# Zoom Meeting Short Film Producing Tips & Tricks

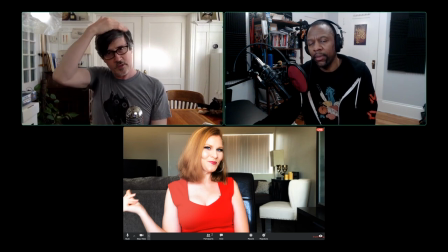And that's why it's really important to also do a tech rehearsal with them. So you're looking for problems that are going to happen when you actually are shooting.
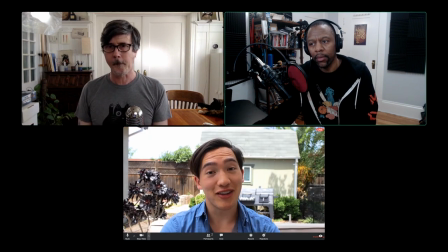Cool. Fancy. we do need to mind the budget this is what i
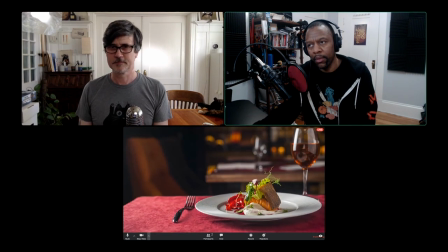ordered steelhead trout roe with a sauce of cured grapefruit and white
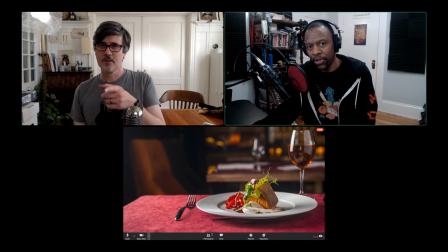wine reduction stock footage stock image so footage
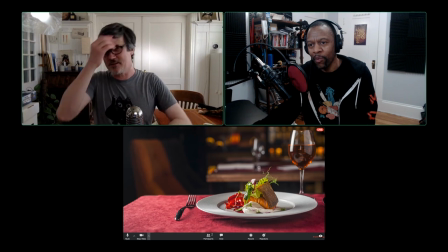would be great uh footage isn't cheap a lot of times we'll use some that we we've you know we already bought um
or we have for whatever reason but i mean we got this from pond five we love pond five uh and this i don't know what did this cost
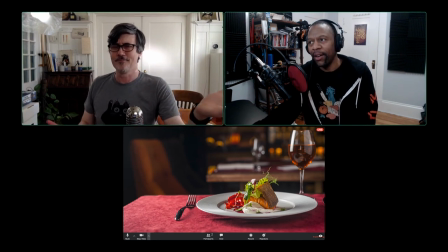three dollars and fifty cents for like a you know a super high-res still yeah that we could kind of zoom out of a little bit um one thing that i liked and so this is in the iteration process where manu um you know we want to
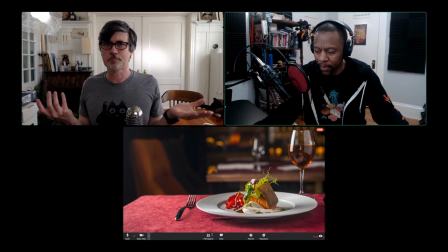this to be fake like this where did she she just found this on the internet that she didn't cook this meal like what world does she live in manu you added
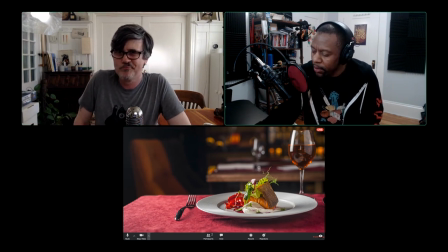those little yeah little little glitches little pops here and there um
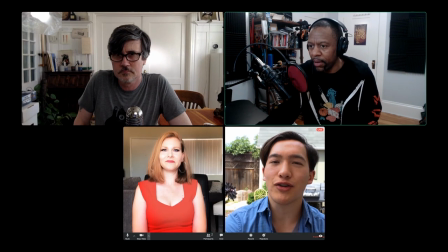yeah those little those little beats um let's keep going
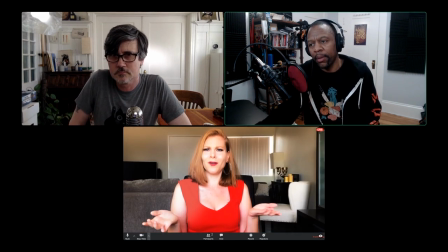think we're at the salon du tay du peri obviously
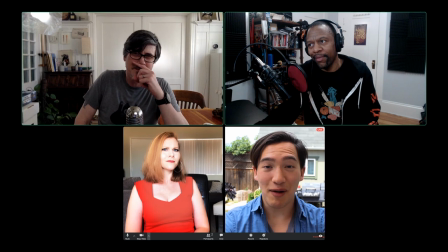i so let's talk about you want to get you want to tell Tell them about the line.
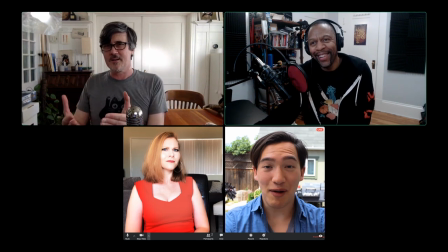The salon. So the original script, I found some insane actual restaurant.
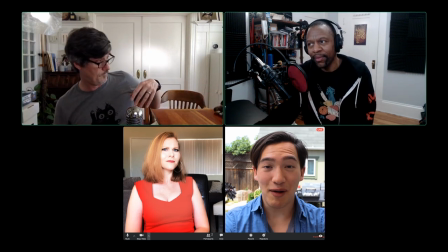I think it's really just a cafe in Paris, but it's the Salon de Té, the Grand, da-da-da-da.
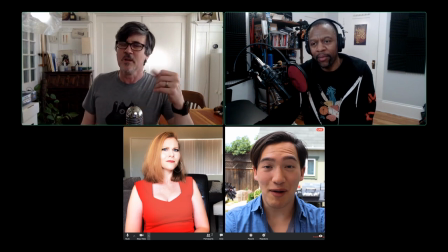I can't remember. It's much longer. That's okay. It's much, much longer. And once we got to the final, final edit, we're like, God, that's just so long and it's not working and the actor's like yeah it's kind of dragging there and what we realized is that
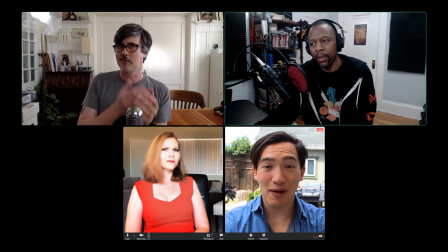um we the joke really is just hey you know james is asking where do you think we are and she goes i'm in paris yeah
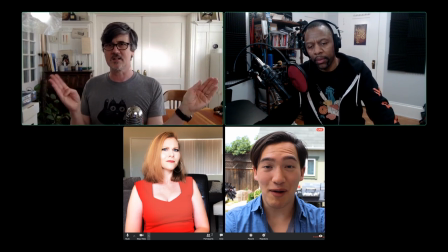we just need to get to it really quick yeah so manu just used an edit to cut her her line down yeah we should show the original maybe
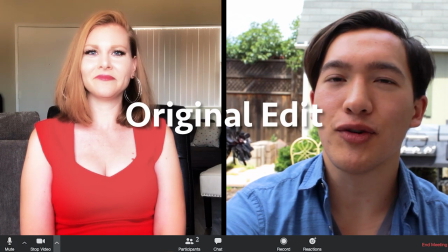what restaurant do you think we're at
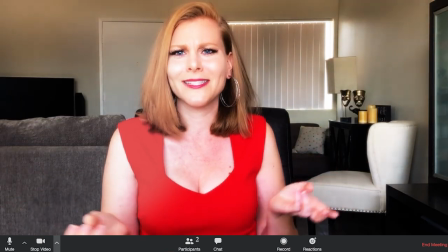The salon du thé de la grande masque du Paris, obviously.
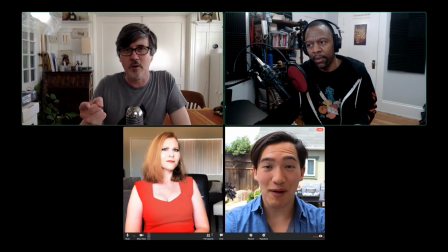But this is all about pacing right now. We need to keep going. Whenever you're watching your edit, and if you feel a moment where you're kind of waiting for the next thing to happen, you need to cut it. You really do. Because if you're waiting and you're the editor, they're not going to wait. The people who are watching are going to wait.
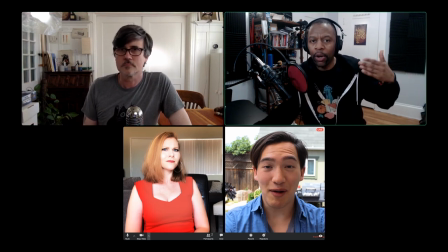So now we're trying to get a little more of that dynamic overlapping of conversation and stuff like that happening.
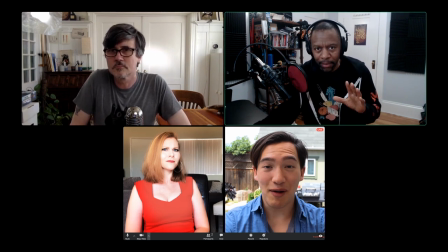And cutting that line was, you know, we had to cut it. Sure. And it wasn't short to read. It was just a line. It just didn't work. On paper, it worked.
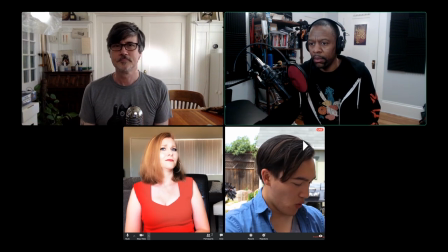Yeah.
I was thinking more Olive Garden. That's cute.
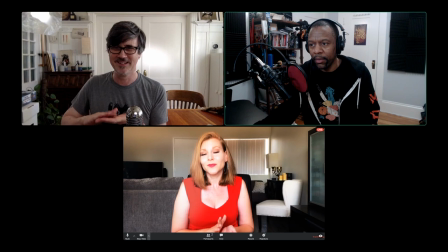I like that. Oh.
Like the clap.
But hey, there's this new skill I've been juggling.
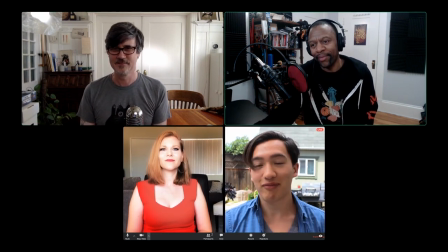I mean, learn, learn, juggling.
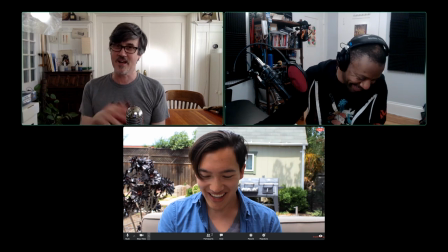so so that was improvised his line was different and um
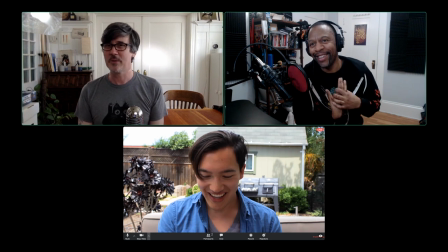but but it worked where he's he at one point he messed the lineup yeah but he keeps going right that's what actor's doing it and he's got a lot of stage experience james uh uh so it but it was funnier that he
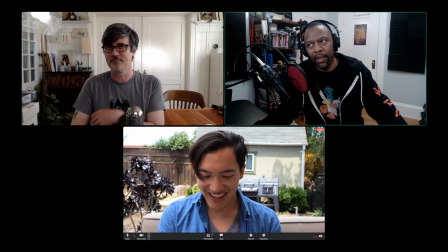juggled mis-juggled the words. Yeah. And it made him, even though we didn't want him to be schlubby anymore, it just kind of fit because he's nervous and he wants to impress her and he just kind of screwed up with Olive Garden.
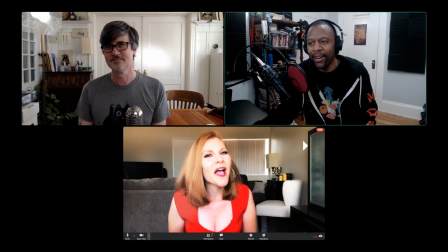So have I.